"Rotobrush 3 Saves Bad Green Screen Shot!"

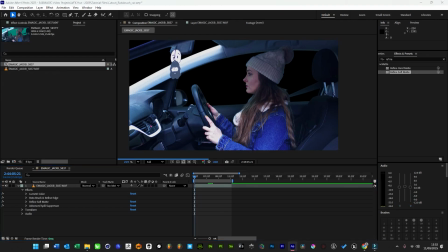Just to finish this off, let's just include some driving footage,
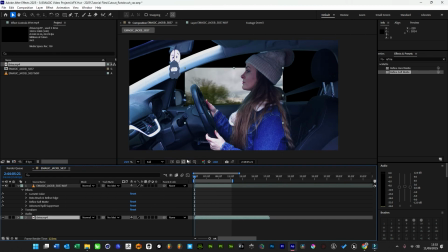which can either be actually filmed, it can be AI driven now, because if it's going to be blurred nobody'd notice if it wasn't perfect, or it can be stock.
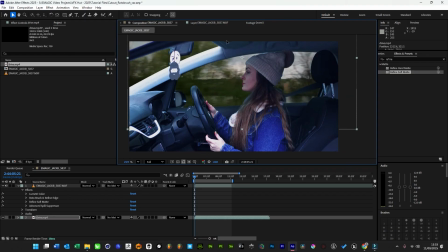So we're just going to bring this up here,
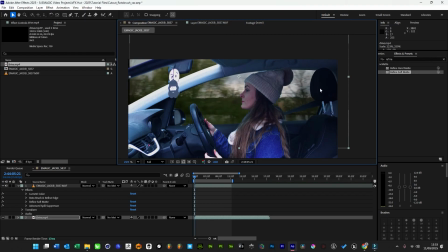and what I want to do is I just want to position it so it looks a little bit realistic.
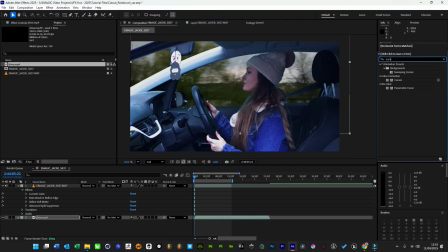We'll add a curves effect, and we'll add a lens blur.
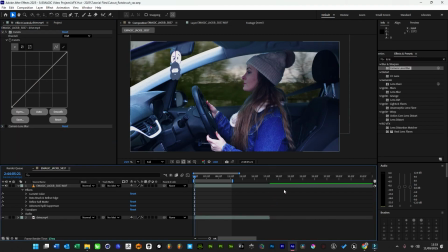So the other thing I would like to do is add a warp, and just on this I just want to
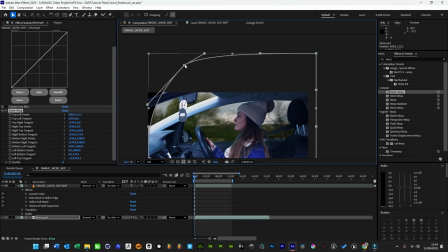get this footage here and curve it just a little bit, just to help sell that illusion that it's probably a little bit refracted.
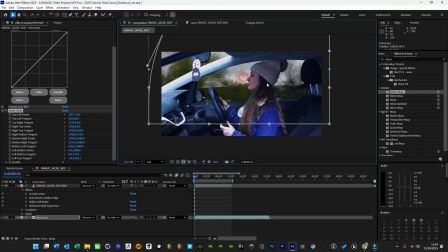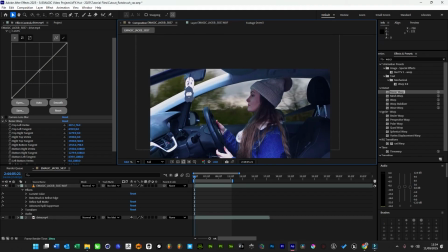So we can really shape that background plane. And then what we want to do is probably boost it just a little bit, because although the car is dark, we have got an overexposure here, so it would mean that it would need to be pretty bright outside.
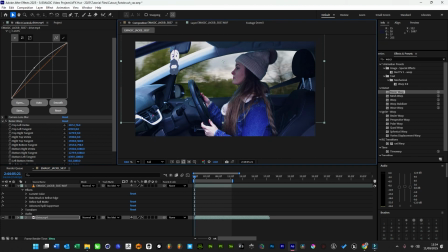Obviously this is not a very nice shot because it looks front lit as well, because it must have been a really cloudy day. And then we just use the camera blur, almost default settings, so it's just subtle.
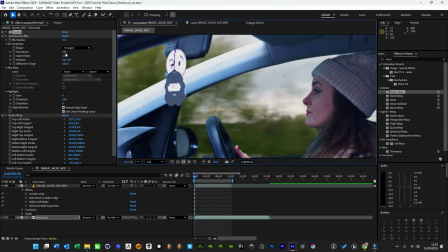It's subtly blurred that a little bit, but I quite like a little bit more depth field than that.
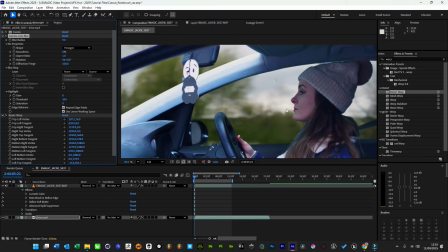So if we just go 9, maybe too much, probably split the difference. So if we put 7.5,
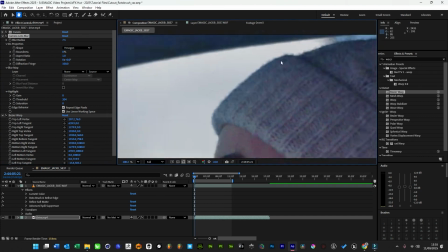as long as edges are looking okay, they're not looking great, but they're much better.
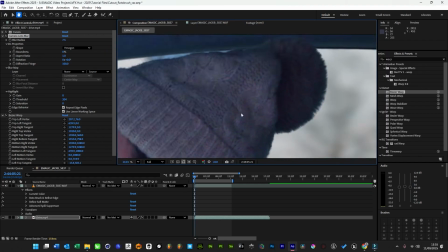The fact that it's got that detail in the hat, I wouldn't know how to do that with green screen, given how bad it is and how noisy this footage is as well.
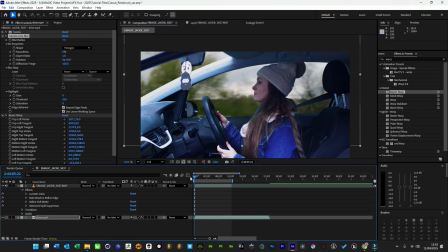So it's done an incredible job. So if we just want to play that through now and see where it's looking.
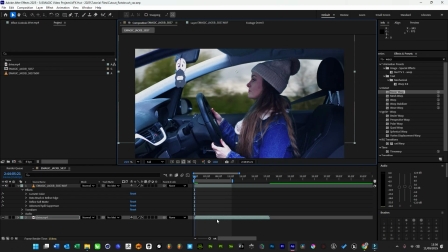The beauty of this technique as well with the Rotobrush is you can move the color grading afterwards, so it's done all the hard work.
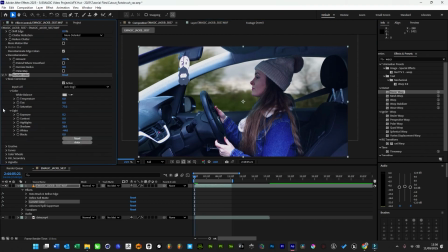You can bring it down and change the way it's graded because it's already done the cutting out, which is great. So you can really crank the values for helping it cut out and then pulling it back down, because we kind of want to try and get rid of some of that overexposure if possible.
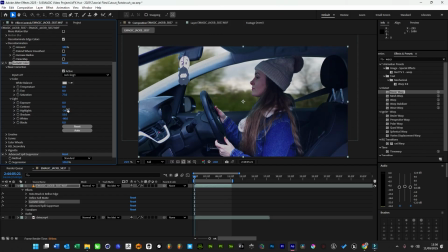Maybe lift the shadows a little bit more, make it a little bit nicer.
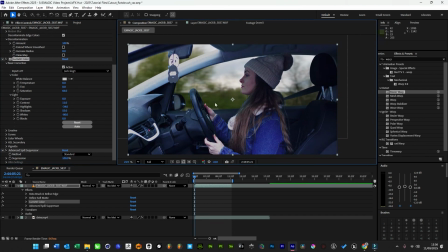That blue is extremely strong. So that looks like a much nicer shot now, more usable.
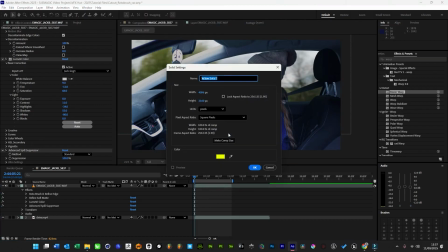And then I guess the other thing is just press Ctrl Y on the keyboard and make a black solid.
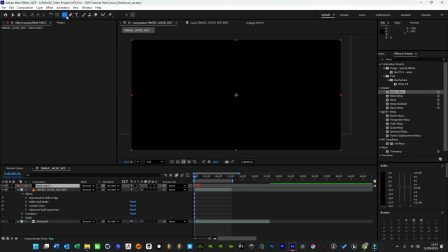If we pick the ellipse tool, double click,
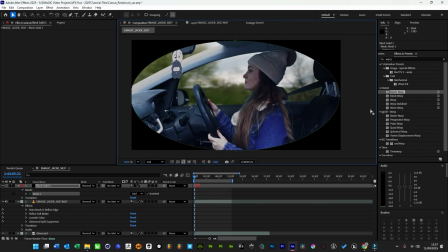invert, and because it's already dark, we kind of just want to direct these,
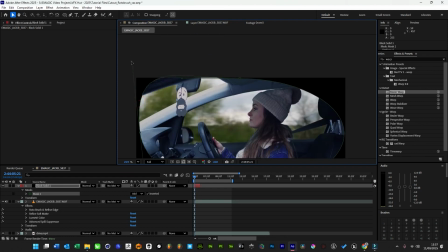not the glass so much,
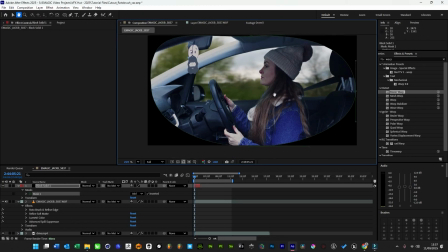just to like kind of really hone in on that subject. Blur the edge like so, change it to a soft light
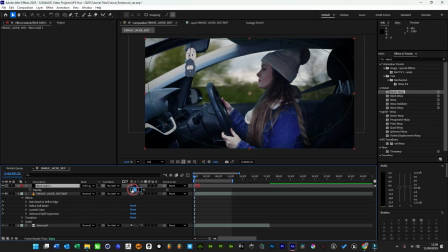and bring the opacity down to about 50%.
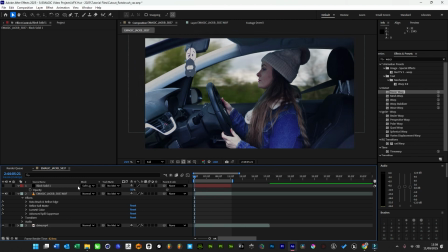It's a very subtle trick, but it helps tuck it in and makes it a little bit more cinematic.
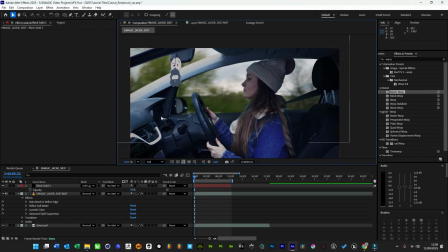This is looking blue. The whole footage is looking blue actually. So to do that in After Effects, which isn't the best way to do it, better in Resolve, but if we just select this blue colour,
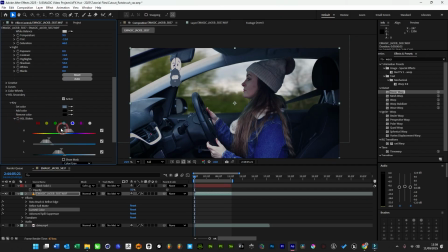kind of widen that range a little,
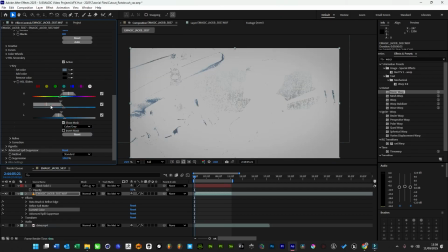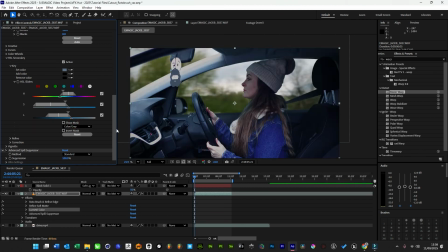all the blue now we can just pull down a little bit. Let's just refine that mask, soften it a little bit, and then we'll make it more green because we've got green outside. So if we -20 that,
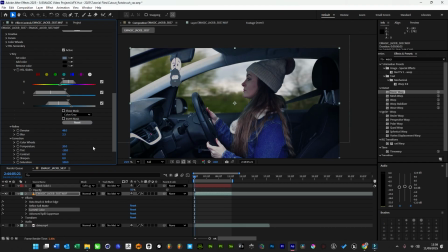and probably 20 in terms of temperature to make it warmer looking, it's making it more brown,
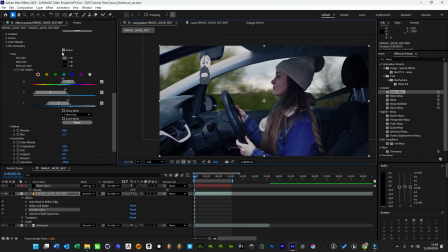and it's definitely neater than that blue. It's more natural looking.
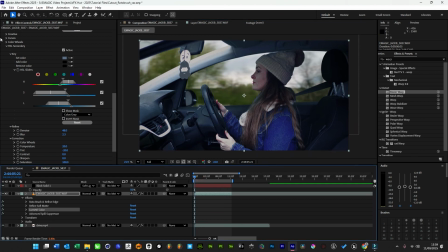So yeah, that's how we get that shot actually usable from bad green screen footage.
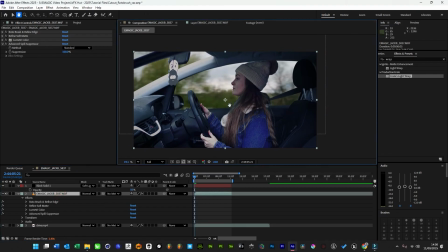So the last thing I'm going to do is I'm going to pre-compose our footage. Now we're happy with it, pre-compose, move attributes into comp, and I'm going to call this GS for green screen. Then we're going to use a plugin called Creates Light Wrap, which is free.
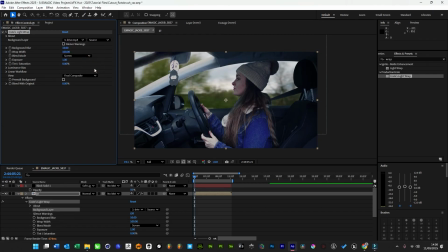And on the background we're going to pick the drive, and we can clearly see that it's like adding this little subtleness.
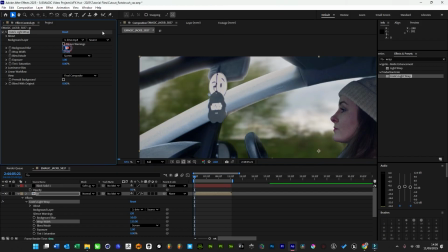We just wanted to be super subtle with this effect. Blend with original. It is all about the subtlety. Don't go crazy with it, just a little bit.
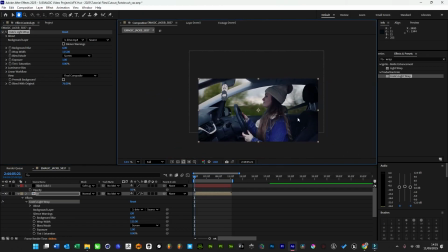and it'll help make that look a bit more realistic.
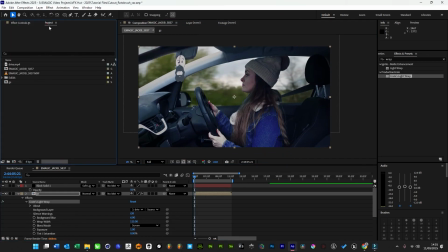So we've gone from this to this.
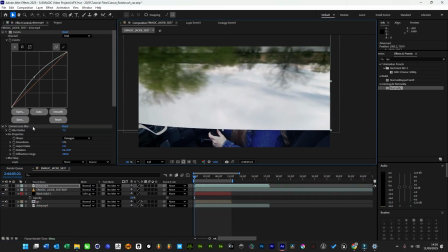Sorry, I know that I said that was the last trick. What I'm going to do now is quickly flip the background upside down,
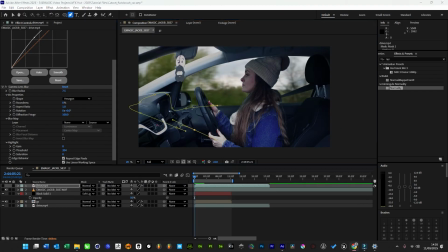mask it so that it's just covering over just a bit of the part of the face for a little bit of variation.
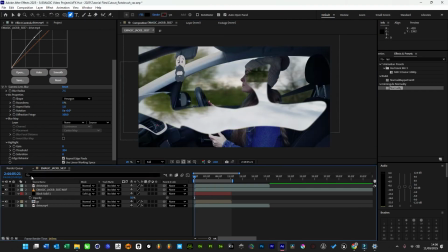Really crank up the blur, this time using fast blur instead of camera blur, and this is just a bit faster and less intensive.
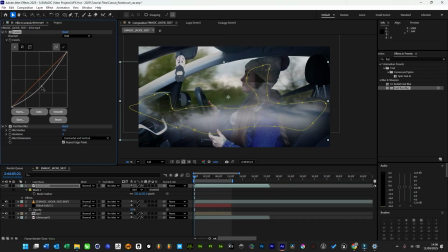And then we just want to blend it with soft light and then just reduce the opacity, and then that just creates a little bit of variation.
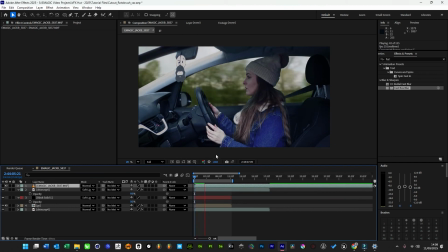So there we go, we've got slight variations in lighting now, this is good for ambient or cloudy days. Obviously, if you're wanting to do more street lights and stuff like that, it's probably better to have a light gag outside, someone spinning it round on a tripod, or just spinning a light stand round,
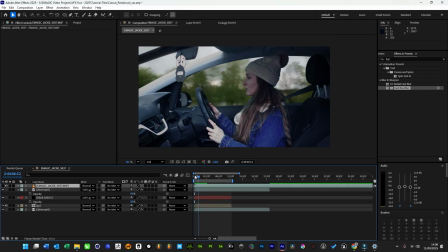or anything to kind of create the look of passing lights. But on a cloudy day, it's a bit more difficult to get a bit more variation. So this is a quick little trick that I found is quite useful. Now you can see pockets of light constantly changing.
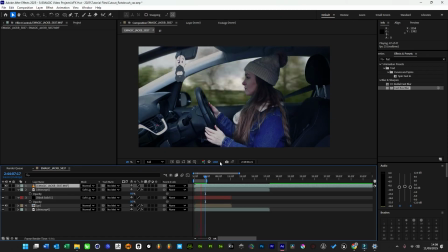It's very subtle, and you can use different blending modes if it's not quite cutting it for you, but it just allows a bit more variation. So this is an extreme example of it not being that good and not very useful. So you do really need it to be quite subtle.
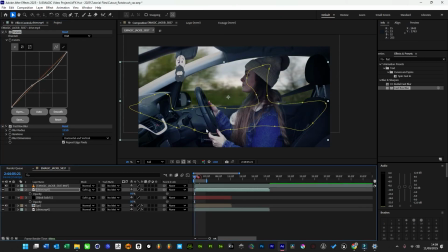So pushing that down there. More subtle is definitely better.
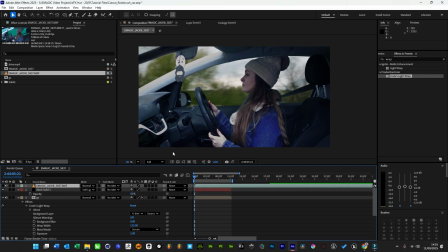So hopefully you found this useful, and the fact that Rotobrush is pretty powerful in combination with other tools like the refined soft matte. And yeah, hope you find it useful, and catch you on the next one.